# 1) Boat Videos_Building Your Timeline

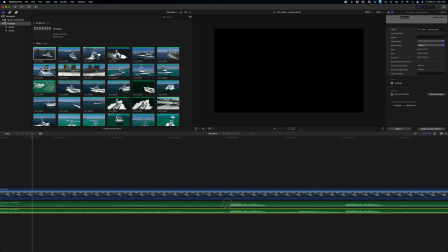And that way, if you really wanted to, you could mute this top guy,
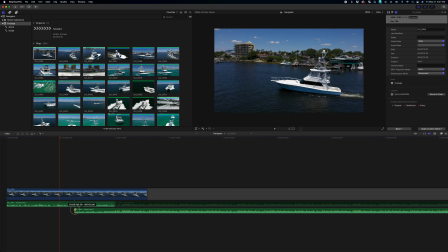and now you have an intro, and it'll go into.
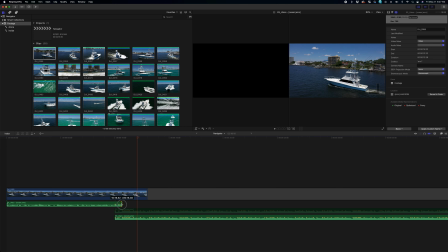Okay, so that was a little sketch on that. So let's see if we got to pull it back a little.
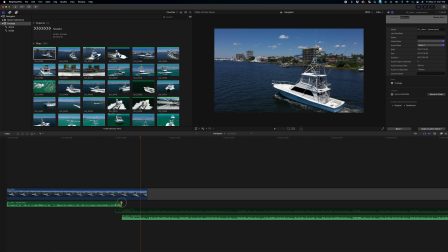Okay, that's just because it has this little intro to it. So what we're really going to do is we're going to allow these guys to play out because that's kind of its own unique thing. These guys are doing it, but if you can see from this little waveform compared to this guy, it's a different fill.
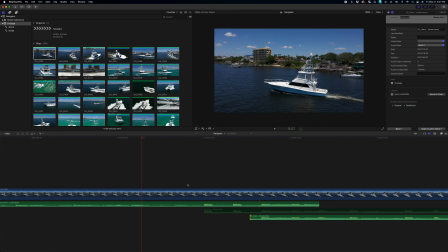If you're a drummer, transition to the next, part of the song. If you don't know music that well, so that makes it happen.
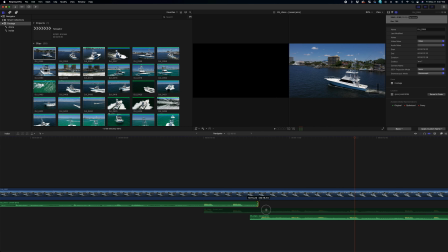So what I'll even do too sometimes is I'll just allow this you know, this is the first hit.
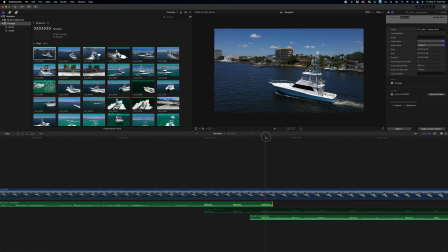This is the downbeat. This is like the beginning of it. I'll put the header here just to see, make sure everything's there. But I'll allow this guy to fade out a little because they're both the same exact hit. So, you know, it's okay to let it hit and it'll be just extra.
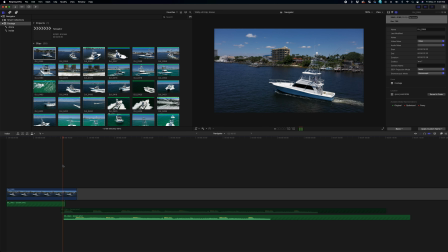Cool. So that would be for an instance where the song's too long.
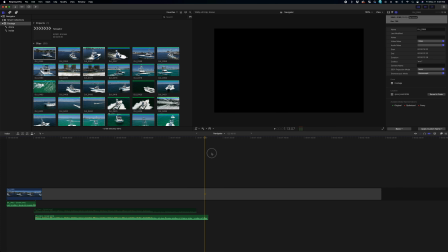I like the intro, but I like the ending of it. That's a way to make it happen. Honestly, let's see.
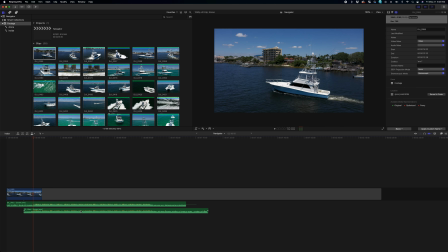They both end the same, so in this case, I'd rather just keep it clean and go with that.
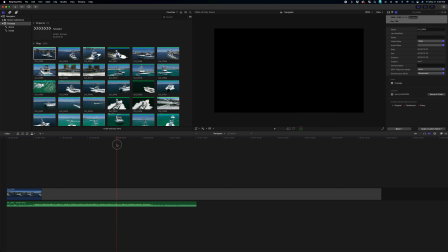Okay, so, you know, as your timeline here, I never really learned Final Cut the right way, so sometimes I'll start building things up.
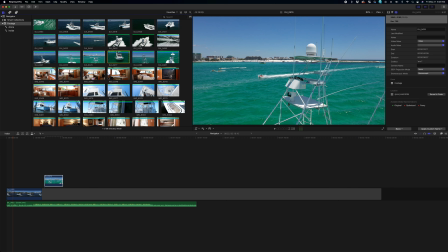And what I mean by that is I'll start throwing things up here, trying to figure out what's best.
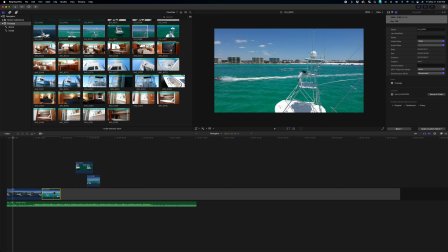And then as I do finalize it, I will make those cuts and put them into the timeline as like my final thing.
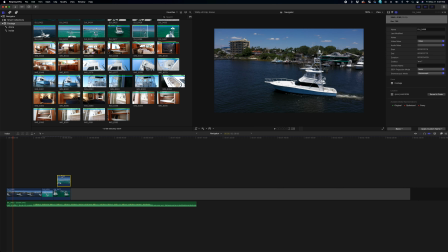And that way, I don't know, the stems and everything are cool and all, and you can always change where the stems are if you do a shortcut with the playhead on there.
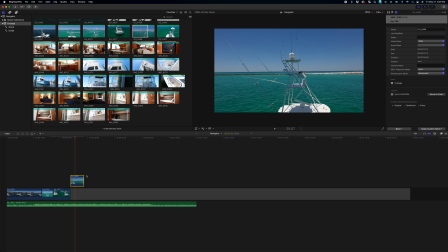But I just like mixing and matching up here above the timeline,
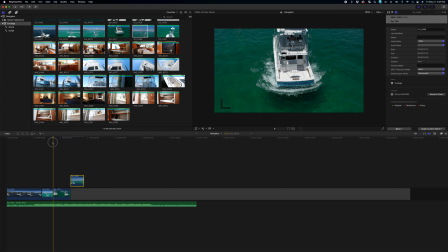and then this timeline kind of then becomes this visual representation of what I feel is like already locked in.
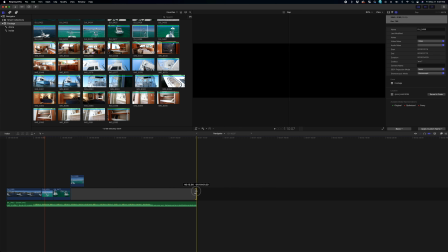So do what you need to do, but that's just kind of what I teach people. And when people work with me at the house here, I got a couple computers and they'll come over.
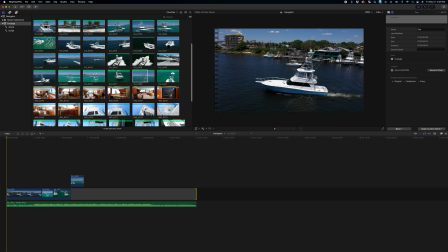That's kind of how I explain it, but I think everyone figures out their own visual way of kind of, I guess, building out the timeline.
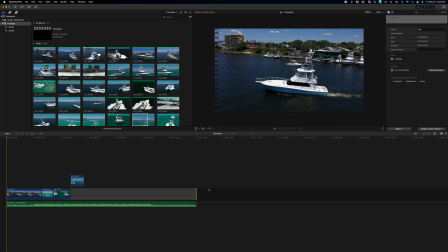So, all right, that's enough of that. I'm going to shut up and I'm just going to speed all this up and you get to see how I lay it in here and hopefully it makes sense.
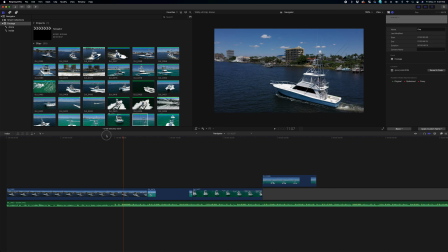Let me know if it doesn't. All right, so I like the beat.
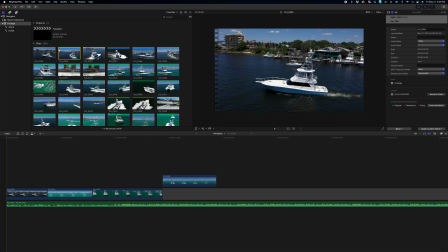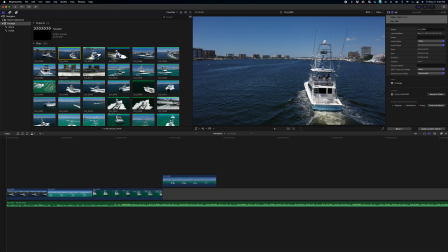All right, and so when I'm shooting, you know, sometimes I'll offshoot and like how this guy isn't centered. Most of the time it's not on purpose. I try to keep it centered, but because things like this happen, we actually have all this space over here for text.
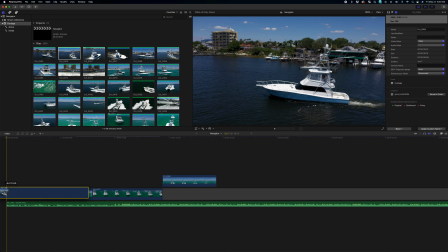So this actually becomes a very good kind of introduction clip, title, all that good jazz.
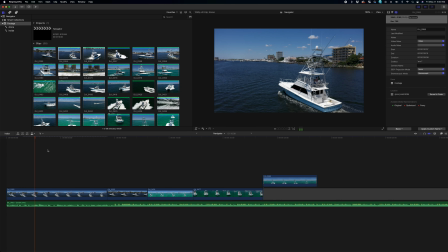Okay, so I'll show her up a 10.
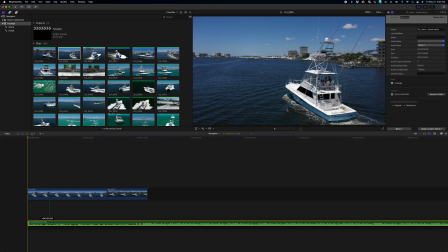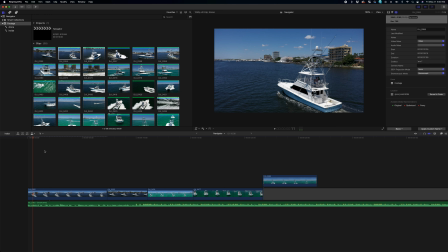And so this one I'm not going to, but a lot of the times on the boat videos, you'll see us have some kind of like intro speed ramp sting. Sting, I guess I use Sting as, you know, a big music hit, a big visual edit that you create,
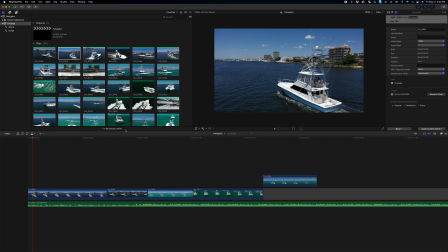whether it's a transition, a speed ramp, anything in particular, in camera stuff.